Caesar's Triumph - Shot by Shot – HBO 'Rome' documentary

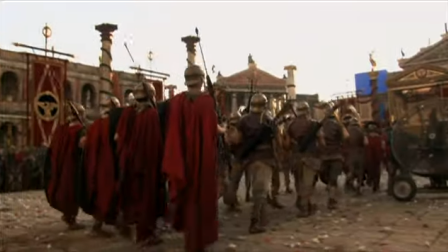When you do something like this, you have to bring another 50 soldiers to fill the scene, to look like the glorious 13th Legion. I knew I'd put my boot camp guys at the front, wherever the camera was, and then the guys that we only spent a little bit of training with, you put them as the musicians,
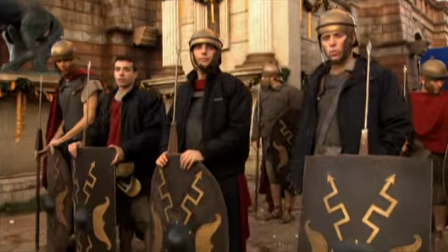you know, you put them as the static guards. Some people disregard the fact that they're extras.
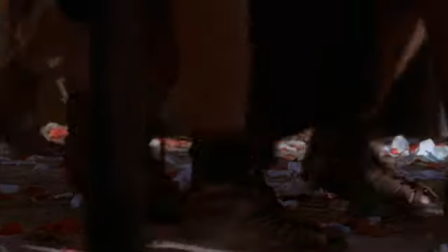That scene was undoable without them, so I put them back into the moment that they're wearing the uniform.
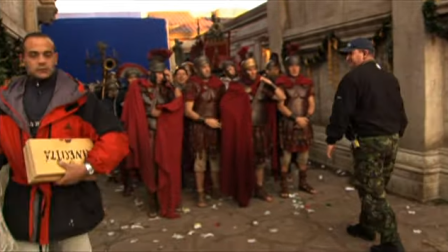It's not just about being an extra on a TV show, it's much more than that. This is about having pride, this is about representing your own ancestors.
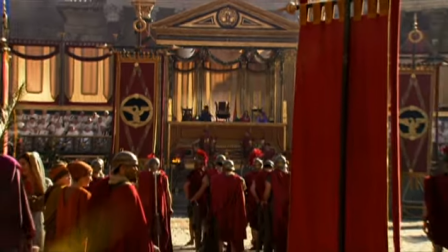The Roman Empire was such an important thing for the whole history of the world, you know?
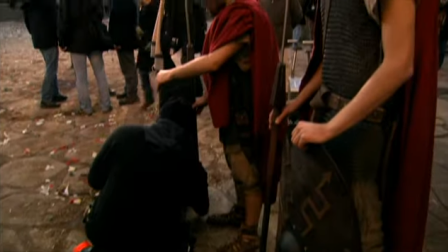They're, I mean, they were me. And the guys that work with us are so nice.
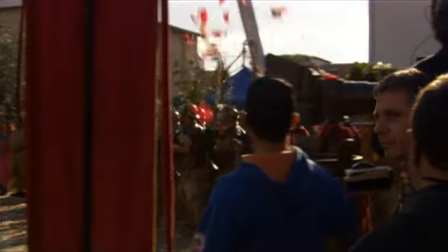I mean, it's awesome. I think they were fantastic. I looked at the dailies, and it looks magnificent.
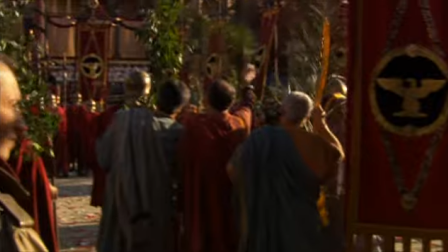I think this country, besides being graded, I mean, there's many crafts that Italy is so wonderful in, and actually the extra work is pretty great too, I think, and so they're pretty dependable. The single memory I have most from the day is that, particularly for the big stuff, which is obviously the most difficult to organise, not only have you got all the problems you can imagine, when you've got extras and you've got different languages and you've got animals and you've got the scale and the scope and the crowd and all the rest of it, but also when you actually, for the biggest shots when we shot, you had these enormous wind machines on to drive all these petals up into the air.
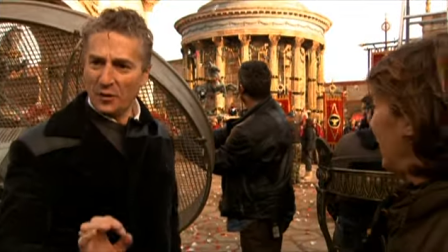So along with everything else, you couldn't hear a thing.
Good for sound. Better for sound.
There's no point in getting on the walkie-talkie and saying, could you just move so-and-so a little bit over to the right or to the left, because no-one's going to be able to hear a thing you're saying. So they had to be super prepared before they shot, and that stuff ultimately comes down to ADs. Julie Bloom is the main AD, and she's really good at her job.
She'll go again.
She moves the extras along, she also moves me along, and she puts a grumpy face on whenever I'm not moving fast enough.
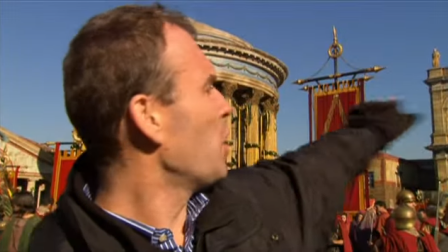Okay, here we go, please.
Even with this huge number of extras, we can't dress this top corridor with the right number of people,
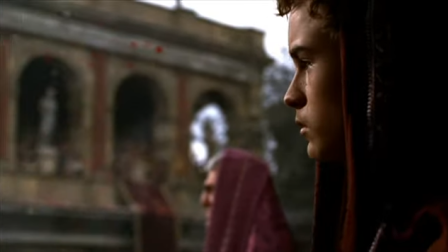So we're going to have to replicate those people with visual effects department to give the impression that that entire top corridor is absolutely heaving and packed.
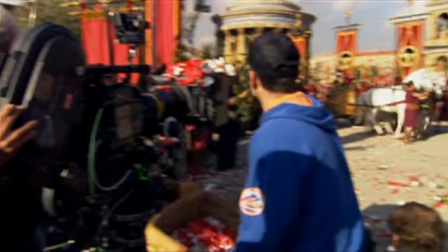It's the biggest thing I think we've ever shot over the whole course of this show. And we have more extras, biggest set and set dressing and everything.
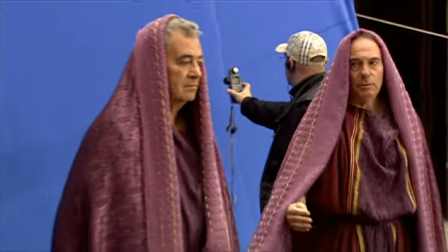But it's never big enough, no matter how big you make it. We're able to use real people as a 3D layer in a crowd replication scene.
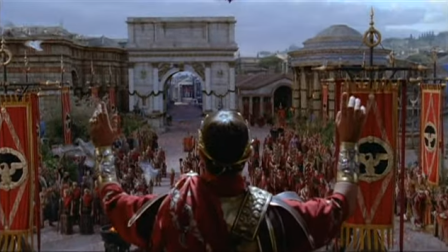So we can make 300 extras look like 3,000 extras. Once we get up to 50 or 60 different people and each of them are in different positions, we can pretty much go anywhere you want with that. It's almost like a noise pattern once you get beyond a certain distance. We can keep their face the same, but we can make their clothes shift through different colors. I'm here to put things in blue screens and continue off the streets and the buildings and the hills of Rome, and so there's no sort of like enclosed feeling here that whenever Whatever you see off the set,
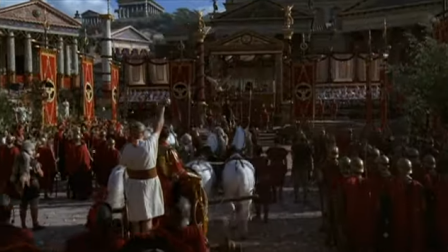you see real Rome as it was.
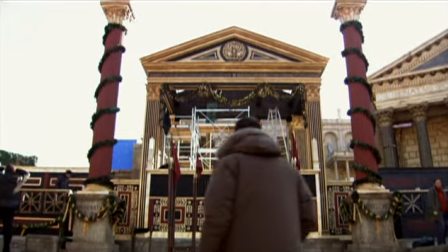When I first met Joe Bennett, he showed me around the set while it was under construction, and I just kept repeating myself, this is so big. And I said, I'm going to just apologize to you now because people are going to think that I did this. It's just too big.
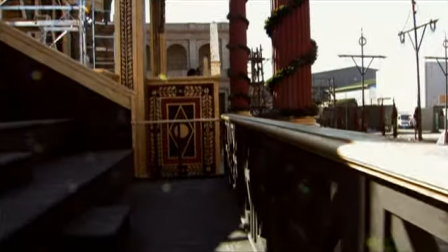People don't build sets like this anymore. The set's incredible.
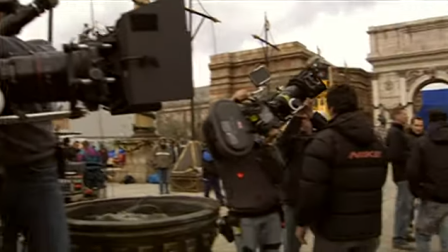The set is amazingly accurate, so really all we had to do was just fill it up and shoot it. It's massive. It's completely realistic. I mean, the most beautiful sets I've ever worked on as an actor.
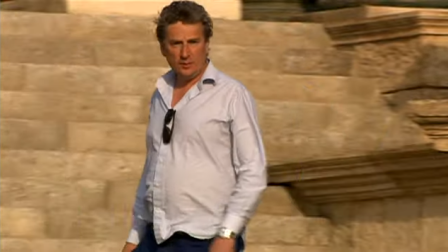Joseph Bennett, who's the production designer,
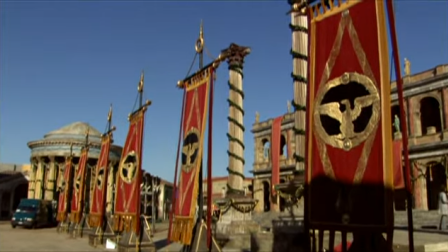in terms of we're using the full width and scale of his set for only the second or third time here in the Forum,
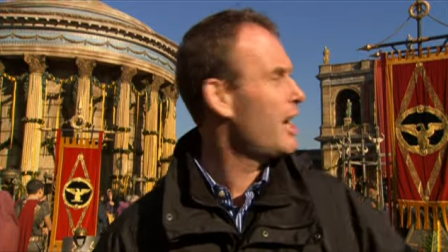and we're seeing virtually all of it by the time we're taking the count of all camera angles.
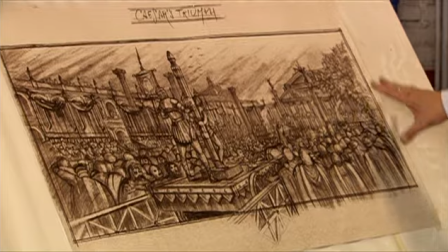This is an early sketch that we did for the Triumph that we've just shot, putting Caesar at the back here,
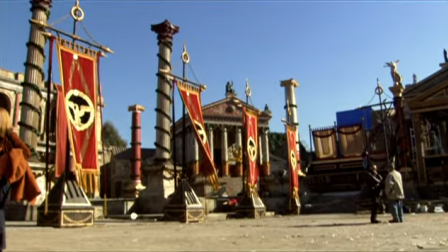using our big Forum as the background, and putting some banners around here.
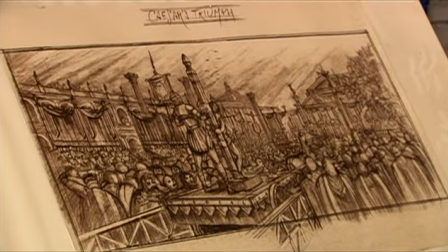These banners don't really say very much,
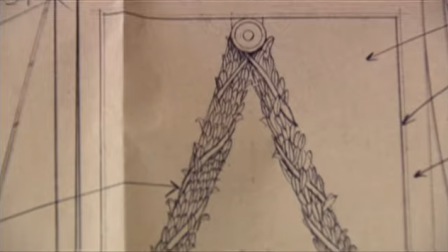so we drew up a big banner like this with velvet and a big Caesar's eagle in the middle and made a number of those.
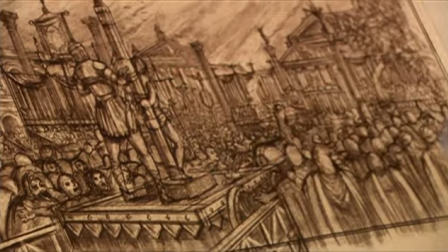This is an early sketch for Vercingetorix's cart, which is the killing cart, so we thought that should be ceremonial but vicious.
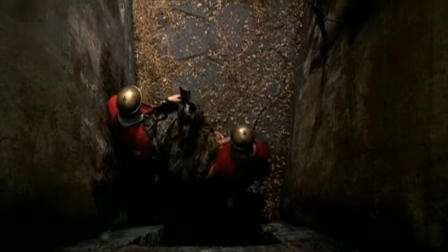And now Caesar has the opportunity to show to all the Roman people
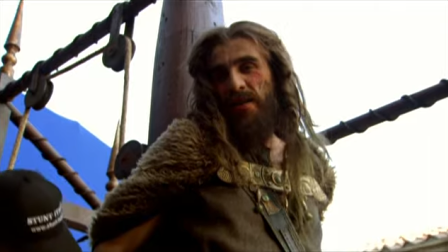that I am a loser and is a winner and today I will die in Rome
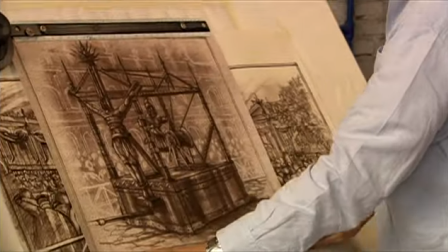so then we we adapted it this is a version
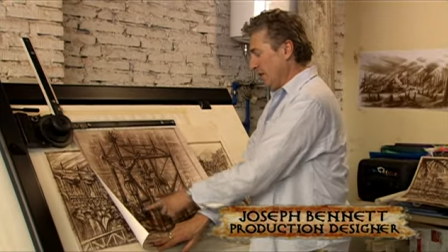two of the cart person gets a bit strapped to the front in the end we
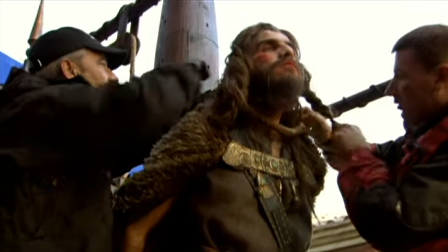actually ended up putting him centrally in the cart to make it even more of a something one could view from all around you know they They wanted to strangle him slowly,
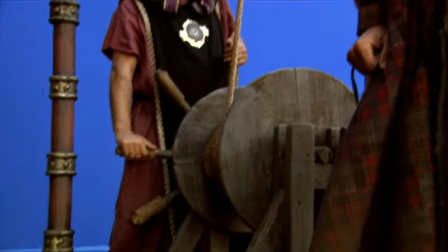so it's not something where he would be killed instantly. You wanted to get the length of torture.
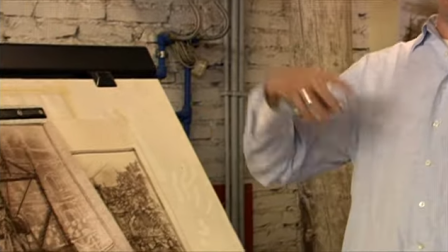The idea that this is kind of dark and gruesome in counterpoint to this really festive Caesar's,
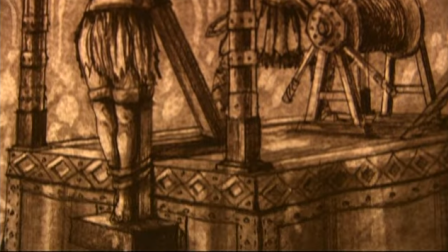you know, the reds and the golds that we use to show his power.
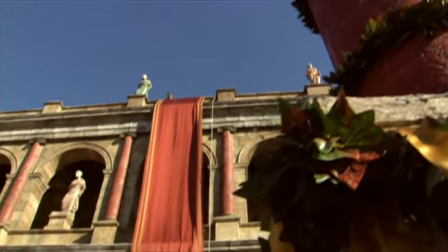The set dressers had a huge task because the form is usually just dressed for sort of business as usual and they had to represent all the banners, the garlands, the structures that So sets had to do tons of research and building.
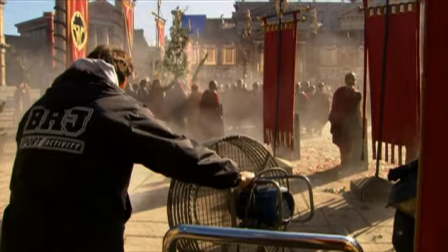The paint was wet when we came in this morning because it was down to the last minute. Inevitably, it has involved every single department. They would have been going nuts with the incense in a day like this. So we need to smoke up, so I go and talk to Daniel in special effects.
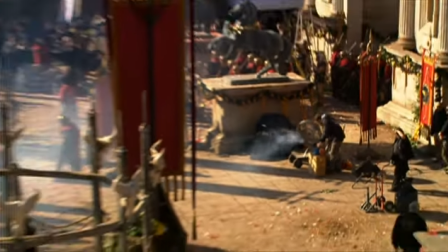We actually used the same incense that we did research on, that the Vatican uses for the Pope. And we have a lot to do with recreating the atmosphere of Rome, basically, how it was, because historically it was much different from what they actually say it was,
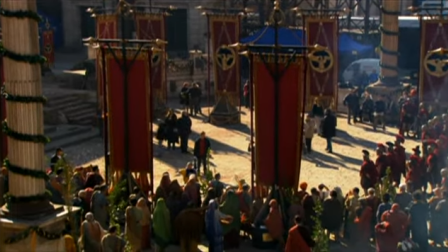because it was a very dirty and wet and damp because of the aqueducts so there was a lot of activity going on between fires and smoke and leaking pipes. Stunts are obviously involved because we've got people up in high places who are dealing with all the petals, the petals being an essential part of the whole religious ritual.
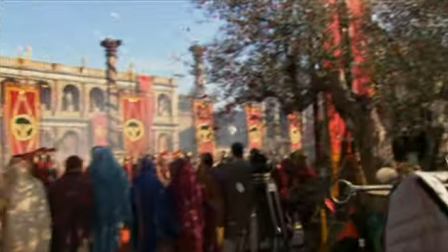We're using our big fans all around this big square and we're blowing them into the air, thousands and thousands of bags of petals and obviously the second we started doing it the wind picked up and so we're kind of battling the wind, but it's actually worked out great.
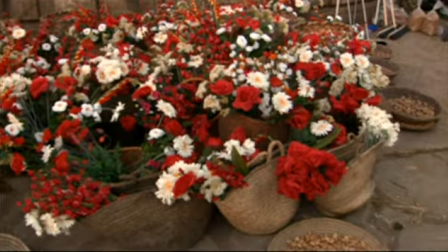I spoke to Arthur Wicks when he had a joke about what his budget was for rose petals for the scene, and he wouldn't tell me, and I kept pressing him on it. I said, look, come on, just tell me. Tell me how much you spend around rose petals, and he wouldn't. So, it must have been a lot. You're going to get so many people writing up and voting up and complaining, that's not right, that's not right, and I try not to give them the opportunity to have a go at me about it.
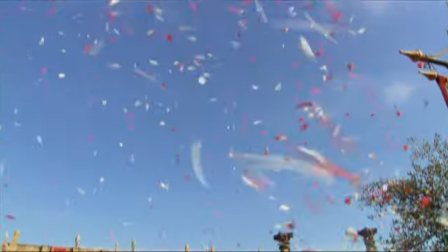You're taking this great force against which you've been in conflict for hundreds of years, and you are sacrificing literally the man who represents them, their symbol. If you read accounts of public executions in Britain in the 16th and the 17th century, it's very raucous and loud and drunken up to the moment of truth, but the moment of truth when the person is actually dispatched and executed is very often accompanied with. It's kind of like a religious, reverential thing at which prayers are said and people in the crowd cross themselves.
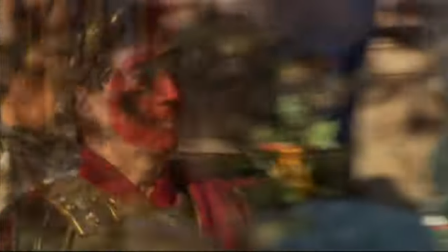The sense in which you gain strength by taking your enemy's life is probably a universal feeling amongst, certainly amongst more primitive people to a degree. And, you know, even today, there's still elaborate rituals around surrenders in which you humiliate the opposition in a ritual way. But to a degree, everyone understands that, you know, In their soul, if you defeat someone... ...somehow, whatever strength they had... ...comes into you. The sacrifice they make is Vesengheterix... ...who is the chieftain of the Gauls... ...who very nearly brought Caesar to his knees...
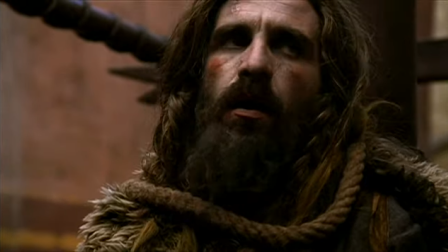...and is a hugely respected foe. And they basically torture him in front of everybody.
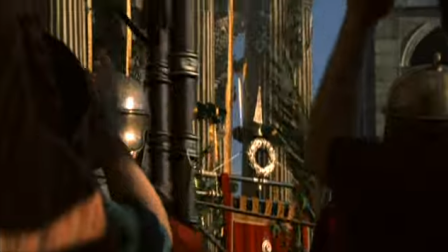There was a great deal of respect for the Gauls...
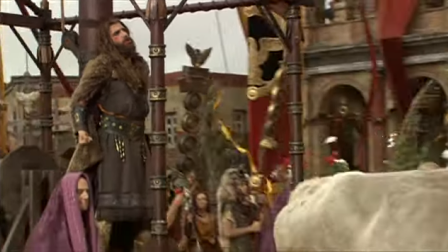...as they were the traditional enemy of the Romans... and they were considered a brave, strong, great people.